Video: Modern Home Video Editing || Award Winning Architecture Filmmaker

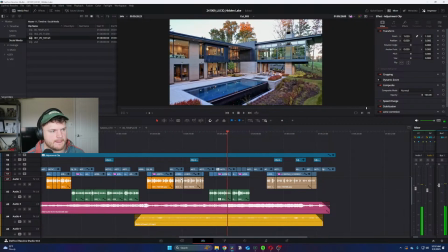1007s
The path that captures. We got the drone catalog here.
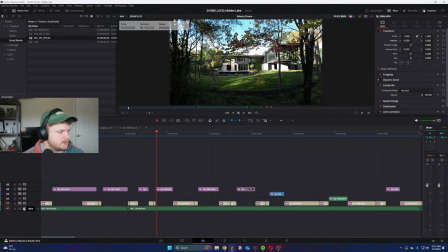1016s
It's kind of the beauty of like, I think spend so much time on site is like, that could be spicy. Like, we get to spend so much time on site, which means we get a lot of content,
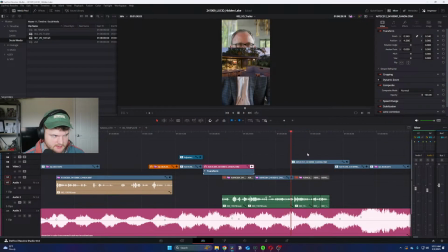1033s
which means like when we run into situations like this where we're like, hey, we're looking for a very specific shot that kind of has this feel and look to it,
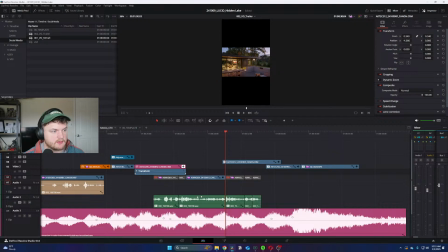1040s
we have like a pretty robust catalog to pull from. And then that also allows us to like, but not everything makes it into like the final cuts for all this stuff.
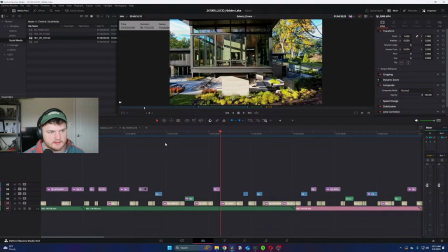1050s
So when we eventually revisit this project, because this project's going to stay with us for like 5 years easy,
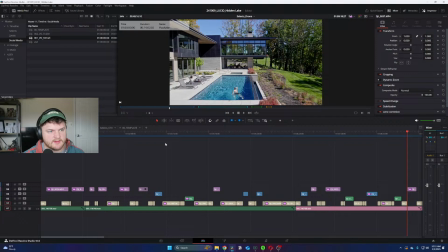1058s
we kind of get to revisit it in the sense of like, hey, let's put like a new coat of paint on it,
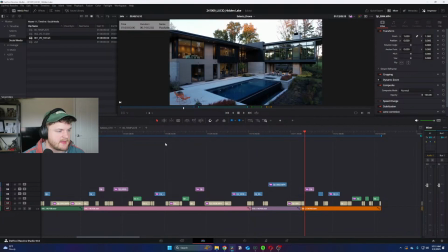1064s
new music, new edit, let's put that together. And
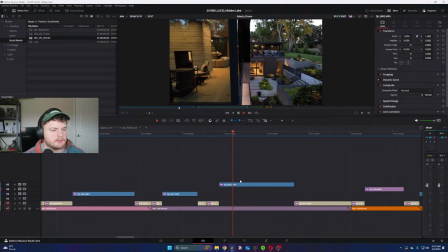1073s
oh, that could be, actually, I like that.
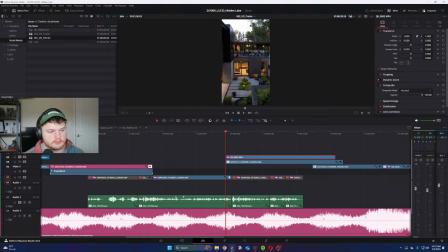1078s
And then we have all this like footage that hasn't seen the light of day yet. Right, like this shot in particular, this has never been in like any of the videos I've made. So that allows this video to be a little bit different, a little bit more exciting.
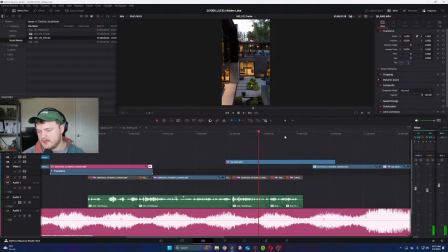1096s
Do most people not realize that stuff? Probably. And I think that's fine, but I do also think like getting a different perspective on stuff, even subconsciously, if you've seen it before, like you're more interested because you're like, oh, that's different. That's a new angle I haven't seen before. Instead of like,
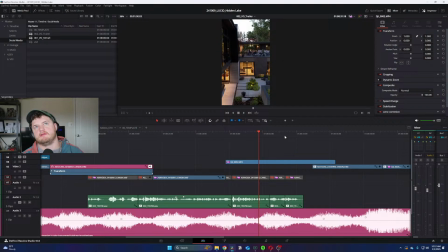1117s
you know, if you look up photos of the Barcelona pavilion or the like Falling Waters by Frank Lloyd Wright, like these, a lot of these iconic pieces of architecture have the photo of it,
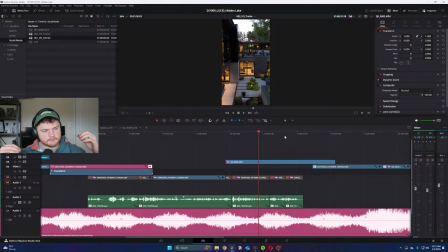1133s
the right angle, the perfect lighting, and like the spot with the, you know, it's iconic. Like whenever you say like that piece of architecture, like you have a very specific photo in mind. Milwaukee Art Museum kind of falls in that boat as well.
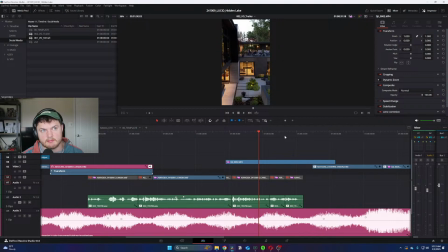1150s
But these, when you go there in real life, you have a much different experience because you're moving around the space, you know, in some conditions, like you're actually like moving through the actual like pavilion or the architecture.
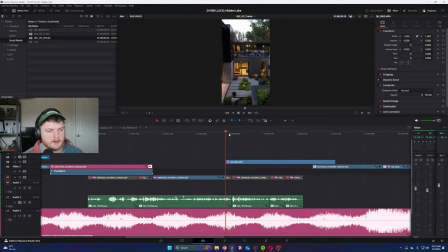1164s
And so you get a much different perspective of it. And it almost like kind of taints it in a way. Like I think when you have, like for us, the angle of this home, I think is this, right?
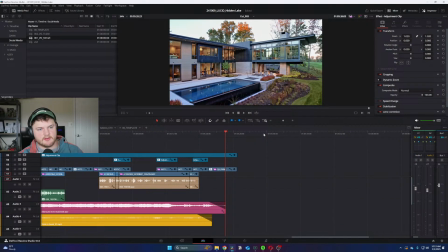1178s
Like you get, it's the perfect shot because you get the golf course in the background. We're getting the landscaping. We have the pool with the waterfall element. we have like the cantilevers featured really prevalent, like the warm interior glow. I was like, yeah, this is super great. But then the house is much more than this.
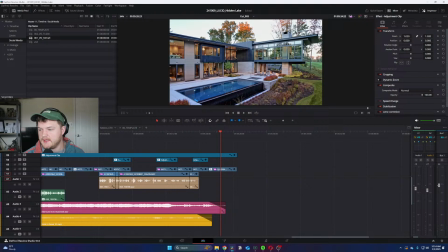1198s
Like, you can't even stand anywhere and get this perspective. Like, this is like a drone 20 feet off the ground to be here.
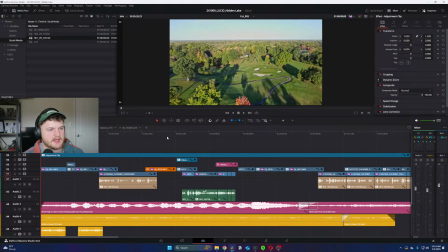1208s
And so like that's kind of what we're trying to do with the video,
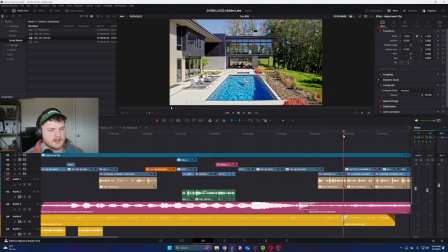1211s
is like give an actual true experience of all these different elements and spaces and conditions,
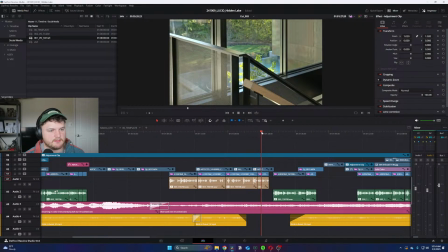1217s
because like the piece of architecture is more than just this singular moment.
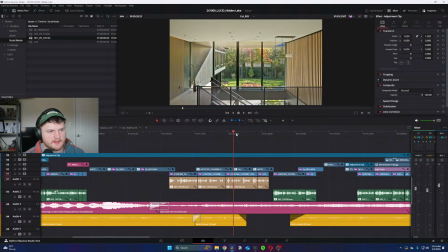1223s
It has this like entry experience that you can feel, and like when you come in, like you can kind of see, you know,
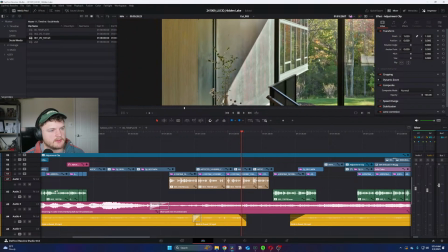1230s
it's so subtle, like most people again probably won't tell, but like this is a window system,
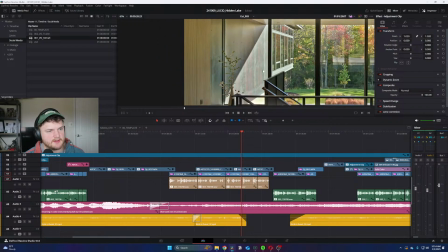1234s
and so you're having these materials kind of bleed from interior to exterior, and that creates like a specific feeling when you're moving through it.
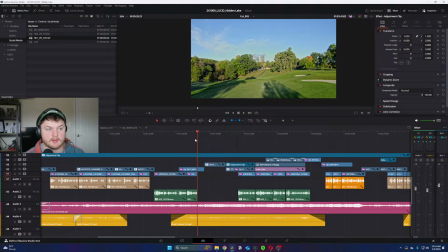1243s
And then like being able to like give them like super wide context, and then, you know, how does that connect to the interior?
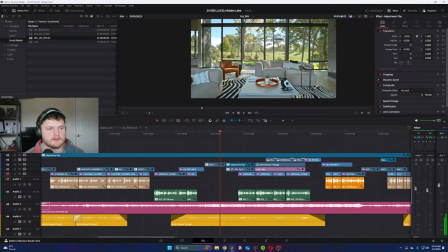1252s
Oh, like there's the living room with the golf course in the background.